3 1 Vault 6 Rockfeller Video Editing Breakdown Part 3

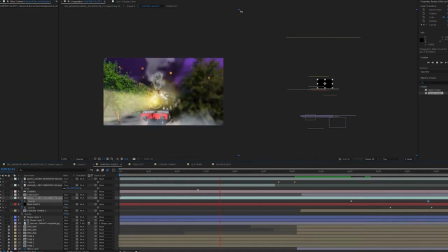28:56 So how are we doing? Start with train, pan up, boom. We have a Rockfeller, zoom out, smashing.
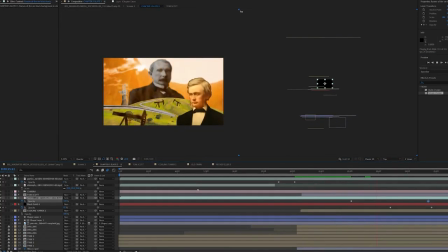29:03 There we go, Tom Scott in all his glory. In all his bloody glory.
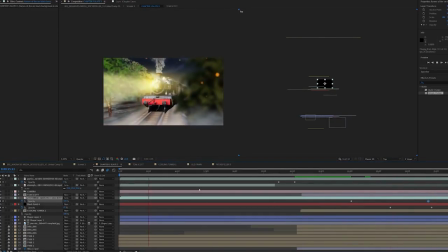29:07 And I think I'm pretty happy with that. I think that's looking really good. I'm now going to add some kind of like overall effects like we do in all of our animations. I'm going to add a particle effect. I'll add a vignette over the whole thing, just because that'll make it look a little bit more gritty.
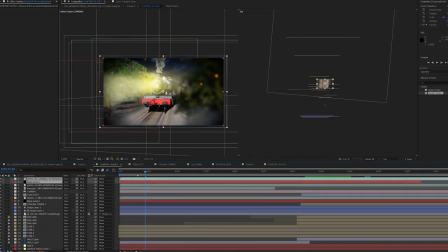29:19 I'll grab my adjustment layer that we did for our first composition, which has got a posterized time effect on it, and it's got some color grading.
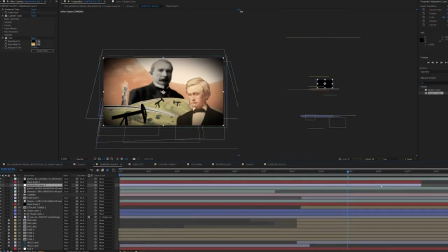29:27 I'll drop that on top of our composition as well. It doesn't quite look how I want it to in this particular composition, because we're using different assets than we did in our first composition.
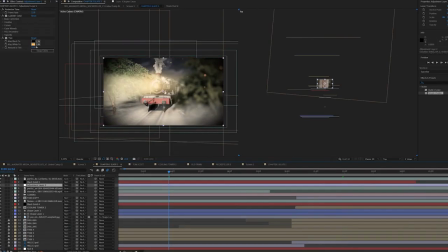29:35 So I'm just going to tweak our Lumetri color a little bit, just so it's kind of looks how we want it to look. There we go. Maybe warm up a little bit, up the saturation a touch more, and sort out the tint. Now I'm going to grab our paper texture. I'm going to drag that in as well on top of everything. That's got an overlay opacity mode on it, blending mode on it. And that looks really good. I'm really happy with that. I think that's really come together. That's a really stylish and pretty piece. And then I think there's one more thing that I want to change actually.
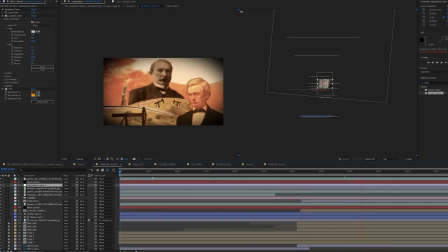30:04 So if we go to the second half of our slate, I've realized that one, I don't want to have those drills in the shot, because at this point in the narrative, Thomas Scott hasn't made any drills. He's not drilling for anything yet. He's just laying pipeline. So I feel like we're getting ahead of ourselves a little bit.
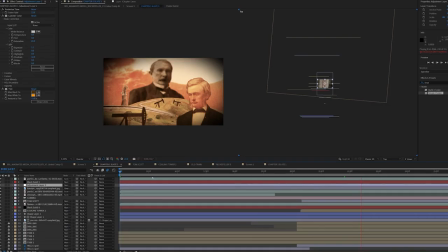30:23 So I'm just going to make the pipeline more a focus of our of this set design, and I'm going to add a real life pipeline to the front of the image, because at the back of the image, the shape layer is doing an adequate job of simulating pipeline,
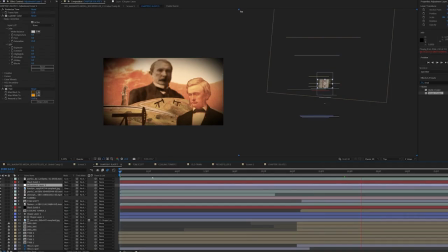30:37 but as soon as we get to the front, now the pipeline is right at the front of the image, it looks a bit naff. It's clear that it's just a white line. So let's get some real pipeline off the internet and cut it out in Photoshop.
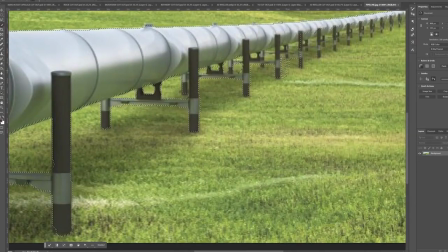30:47 This is a tougher one because the pixel count is quite low, but it should be fine for our purposes.
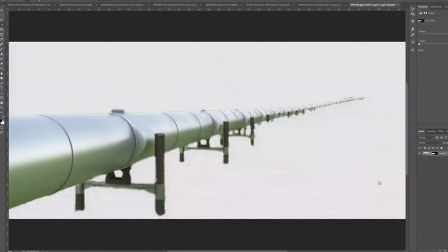30:53 Great, cut that out. That's looking nice. Go to our composition with our second half of slate 3.
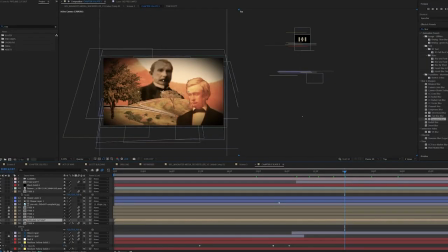30:59 As you can see, I've got rid of our drill layers and I've replaced them with some trees just to kind of make it feel a little bit more, just to fill up the composition a little bit.
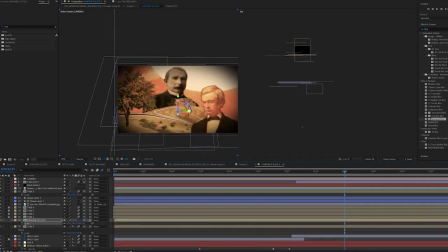31:06 I'm now going to drop our pipeline in there that we've just cut out, arrange it in 3D space, probably bring it right to the front, There we go, that's looking pretty nice. As you can see, the angle of the pipeline that was in the image isn't the right perspective to what we have in our image,
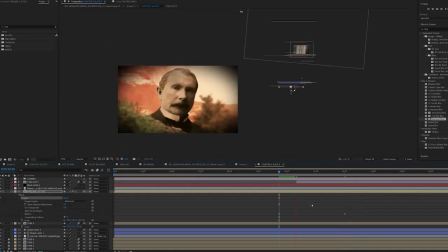31:23 because the hill comes up and then we have lots of hills in the background. So we kind of need the pipeline to kind of arc down along the path
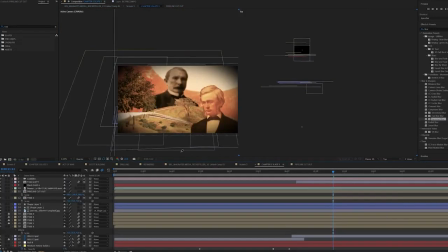31:30 of the hill. So I'm going to do this with puppet pins, as we've done before. Let's see that in position.
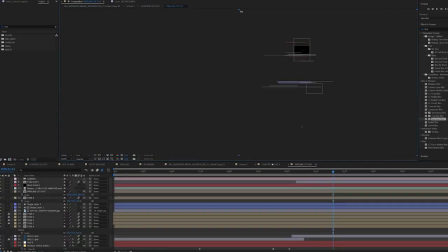31:34 Let's just nudge those puppet pins around, make it look like the pipeline is falling off the edge of the hill.
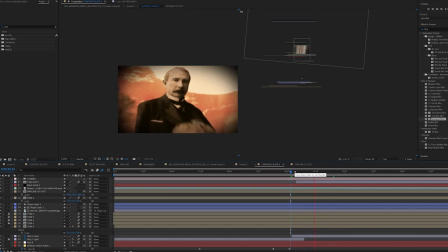31:41 There we go, falling off the edge of the hill. And then I just need to update the path of the shape layer that we have created. I think that means just, yeah, there we go, just moving that line just out of, so it looks like it leads up to the pipeline we've just cut out.
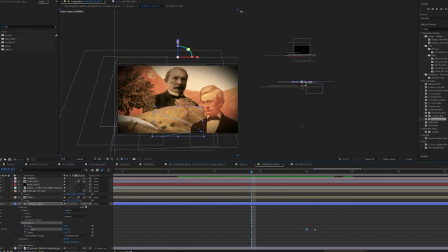31:57 And I think I'm gonna pre-compose the pipeline,
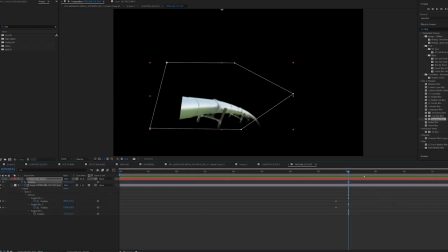32:02 and in the new layer I'm just gonna have the pipeline kind of like fade, kind of wipe onto the shot, because the shape layer kind of trim paths on, so it kind of draws itself on. So if I like have the pipeline kind of fade from right to left, it will look like a continuation of the trim path that we've done with our shape layer.
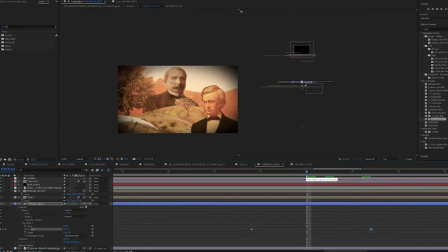32:22 And there we go. So just do that with a layer mask and a solid, and there we go. Let's see that in shot. Fantastic. So let's have a look at our final composition and see how we did.
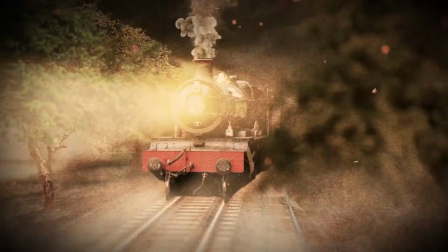32:32 The railroad companies were faced with the fact that one of their most important customers was making them obsolete.
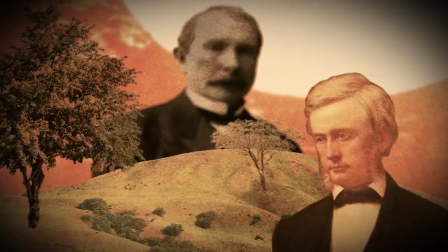32:37 So Tom Scott, the owner of the Pennsylvania Railroad, decided to lay his own pipelines. But he also did something he knew John wouldn't like.
Okay guys, so that is slate 3 of our story animation done for Rockfeller. Hopefully there's so much information there that you can implement into your own animations. So I will see you guys in the next video, which is slate 4 and is the final slate in our story animation.